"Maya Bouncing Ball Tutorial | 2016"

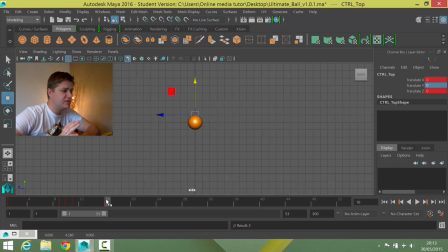[16:50]
Now what we do is we repeat this process two or three more times until we've got all the squashes and stretches how we want them, taking a bit off each time.
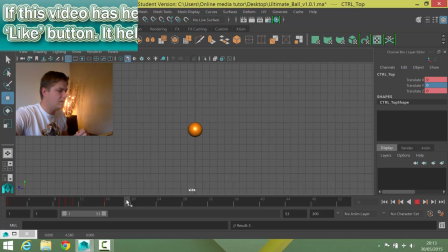[17:02]
So the next one then needs to be just before it hits the ground again, which is frame 21.
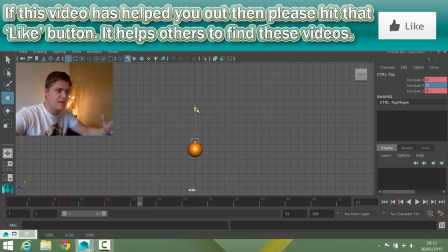[17:08]
And I did about 0.4 last time, so I'm going to do about 0.2 this time. I'm going to set that there, and then frame 22 when it hits the ground, minus
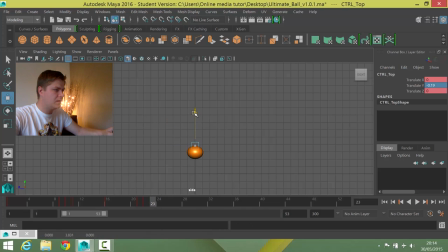[17:23]
0.2-ish. And then the frame after that, I'm going to do about 0.1, just below perhaps. And then at the top of the next bounce, which is frame 26,
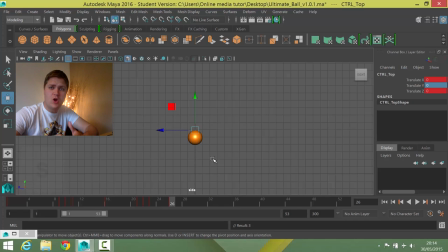[17:40]
set it back to normal and press S. So I'm going to put a couple more of these squash stretches in, and then we'll have a look at the result.
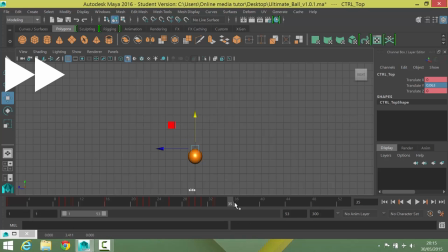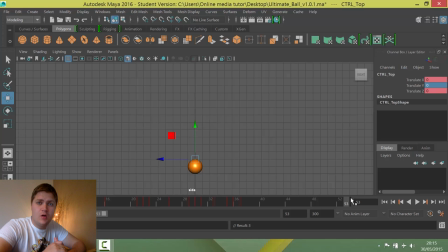[18:09]
Okay, so now that I've put all those in, let's have a look at what it looks like. Lovely. So you can see early on in the animation, the squash and the stretch are quite exaggerated, and then they're toned down as the animation goes on, as the energy kind of dissipates from the ball.
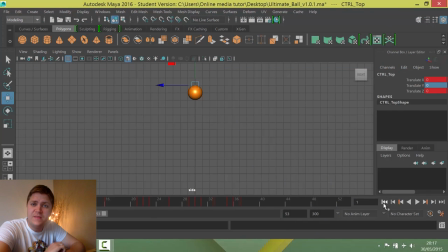[18:30]
All right, guys, let's get this ball bounce animation finished. So if you've been sticking with this exercise so far, what we've got is a ball that starts in the air, bounces down, has a few bounces, it's got squash and stretch, it's got a nice weighty look to it.
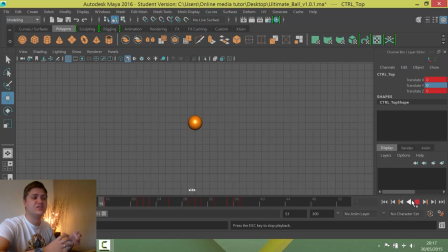[18:46]
So far, so good. But to add a little bit more realism, we're going to try and move this from one side of the screen to the other, have a little bounce, and then roll to a nice stop. So we're going to put that all in place. Right, now, what I'm going to do is I'm going to select this controller here,
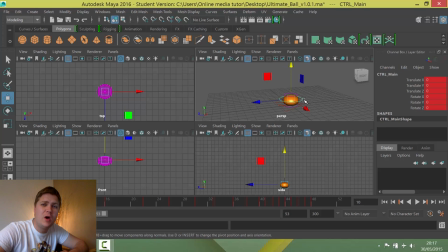[19:05]
which is the one that's controlling the position of the ball. And what I want to do is add another layer of animation to it. Now, there are different ways I could go about this, but my personal favorite, which I found quite neat, is to put it into a group and then animate the group.
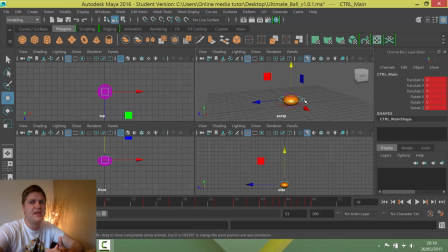[19:18]
And what that means is that I'm putting animation onto something clean. So it's kind of like an empty vessel that I can put keyframes into. So I'm going to select this controller. I'm going to hit Control and G on my keyboard.
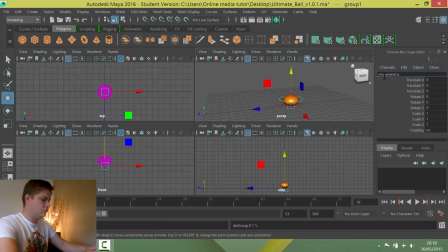[19:32]
And I'm just going to call this movement group, just so that I can find it in my outliner if I ever need to.
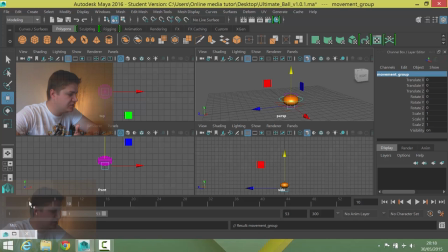[19:41]
And what that will allow me to do, you can see there are no keyframes on here now, but I can move the ball side to side, kind of on a fresh timeline, which is how I prefer to work. So, let's get this animation set up. So, I'm going to go back into my side view.
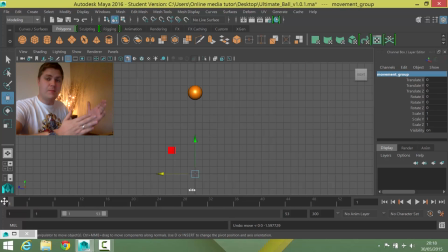[20:01]
And I want the ball to start currently where it is.
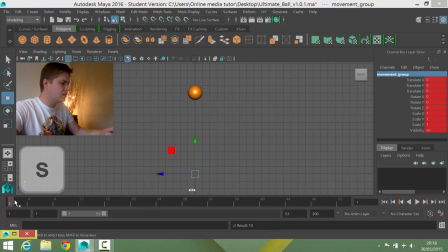[20:04]
So on frame one, I'm going to press S. And then a little bit later, let's just expand the timeline a little bit.
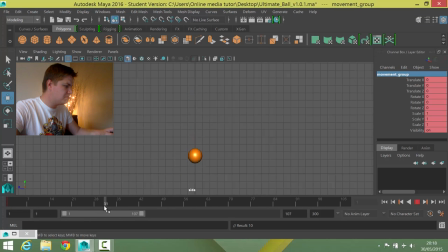[20:11]
Let's go to about frame 30. I want it to be in the air, actually. About frame 33, I'm going to move the ball.
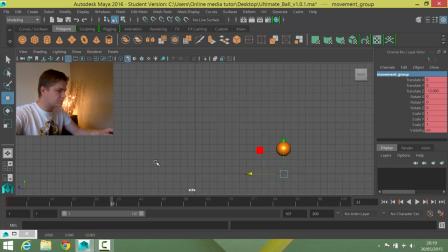[20:23]
I've gone about 12 units to the right. And then I'm going to set that keyframe. And then I'm going to bounce it back. So I'm going to go, I think in this case, to about frame 60. So well after it stopped bouncing, so it gives it time to roll.
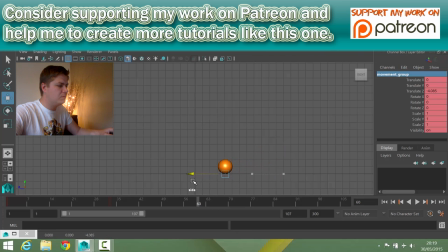[20:39]
I'm going to move it back, not all of the way, to about there. So now I'm about 4 units away from where I started. Okay, so that's the base of the movement. Let's have a look how that is looking.
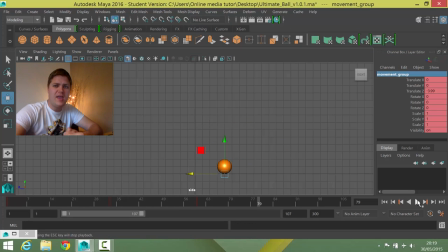[20:54]
Okay, not bad, but it's picking up and losing speed at the wrong times.